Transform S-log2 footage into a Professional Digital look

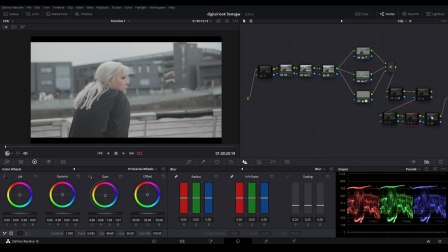[15:41]
If we go into this node actually which is a very final node before the actual sharpening is if you turn this on this is where we created
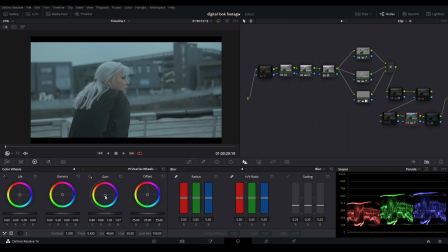[15:48]
this blue kind of luck and how we did this was by going into the gain and just pushing that towards the blues and that's literally all we did and we just did we just took away from the scene a bit here by reducing the saturation and then we just added the blues for
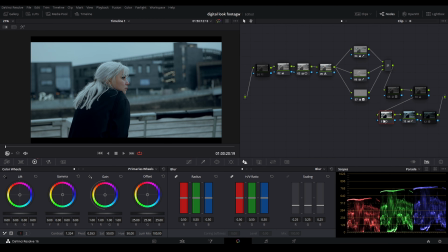[16:03]
that what we did was we did one of our favorite things which is log and then if you go down from the priming wheels and you go down to the log wheels you have the shadows and the shadows in the log it only affects the really deep deep blacks and so
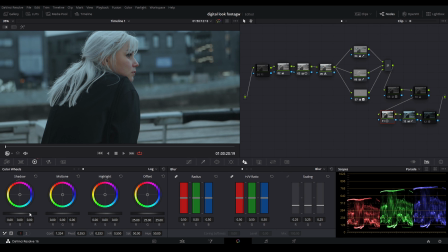[16:18]
if I reset this you have just the blacks kind of normal and then if I reduce these blacks you can see it only affects the blacks ah so
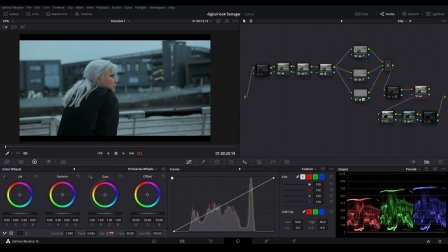[16:26]
what we did on this this node here is we just increased the saturation I think for these nodes to have a bit more play with and then this was using the tone curves we
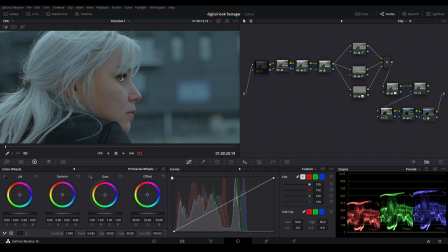[16:40]
use a beauty tool again to do that sharpening to
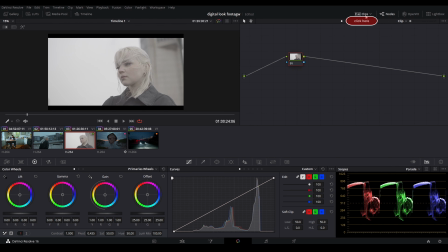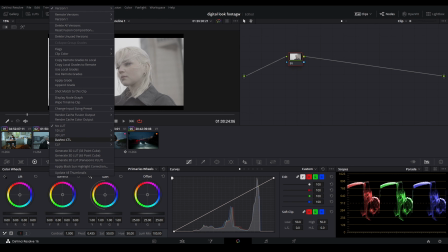[16:51]
be applied from and you're just going to go right click and then you're going to go to apply grade and that's just going to apply that exact same grade but
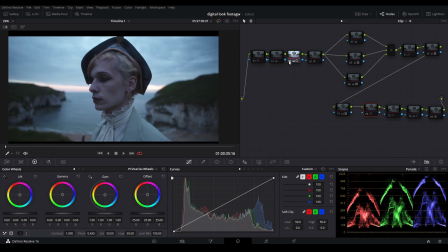[17:01]
now to this footage once again contrast saturation white
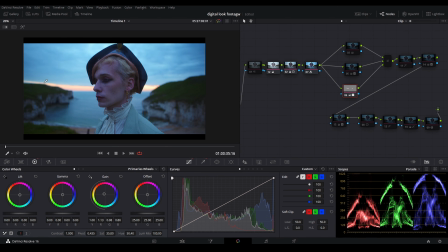[17:05]
balance so we just brought out those oranges just a little bit and then the second one was just the skin tones as you can see it looks kind of yellowy but we'll get to that in a bit and then the last one was just desaturating you know messing around with those greens and those blues.
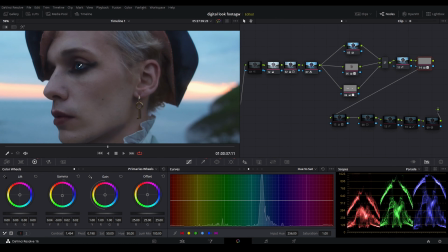[17:22]
With this next clip we use the hue sat tone curves this which is actually the eye so we just made a little a little mask and we retract it along
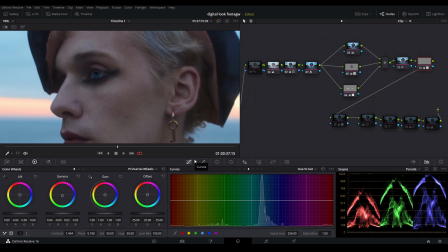[17:31]
just brighten the eye up and that's before and after this which affects
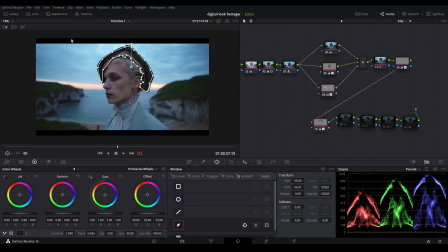[17:36]
the hat so I was before and after we just wanted the hat to show come up as black and not blue the log grade for this clip and then for the next clip we just used normal tone curves this was
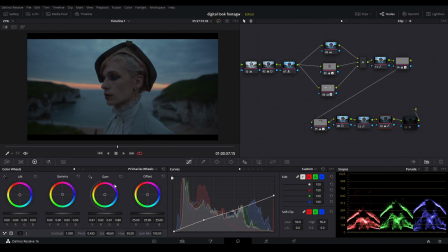[17:48]
more so of the actual look literally we just drop that gain and although it does look very dark that's the kind of look
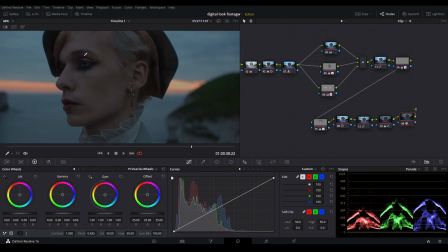[17:55]
that we kind of went for and then finally again you have the beauty ofx to kind of just before after it just sharpens it up really really
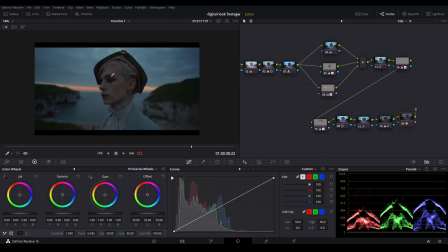[18:04]
nice so yeah that's the tutorial i hope you enjoyed um so yeah that's the tutorial i hope you enjoyed it um i'm sorry if it was super long and yeah till uh till next time thank you so so that so that was a tutorial so that was a tutorial thank you for uh watching
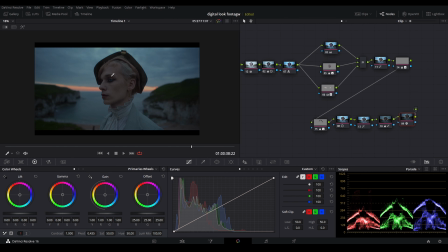[18:23]
if you managed to get this far and yeah have an awesome day thank you
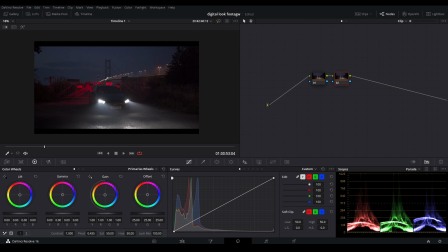[18:31]
the final clip was shot on hlg3 for a car commercial um so the first thing i'm going to do is add this node and we're going to try and as quickly as possible is just increase that contrast lower that pivot just so you hit that nice spot um so i'm going to press
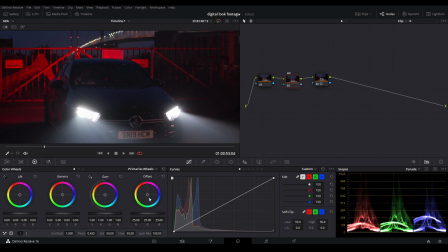[18:47]
alt s and use this for the white balance so it's going to pump this down towards the greens just give it more of a
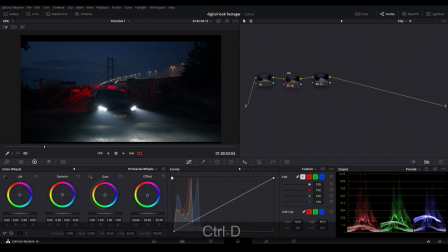[18:54]
bluey tone which is more natural that was before the white balance that was after the white balance um and i'm actually just going to pull the clip up a bit just give more details in those shadows it doesn't matter if these whites are clipping that really doesn't matter especially in the darker scene like this just add add some color to
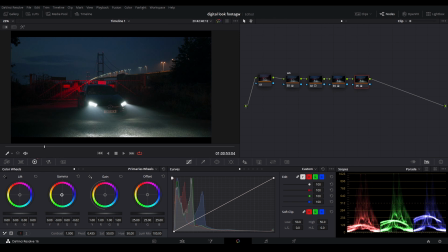[19:12]
this so really simple so just going to add some more blues and greens move that downwards a bit and then what looks good here i feel like moving that towards the more yellowy side so you just get these
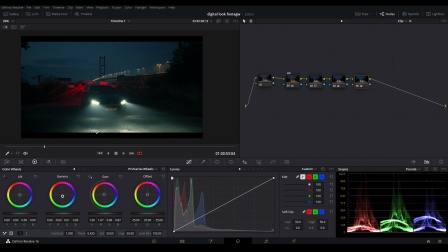[19:28]
lights just pop out a lot more and these headlights get a bit more life as well um so not too much. That's kind of nice. So far so good. What I'm going to do here is logs. So we're going to go to log.
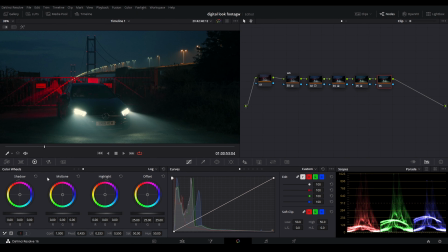[19:41]
You really want those blacks to be really nice and rich so I'm just going to drop those blacks.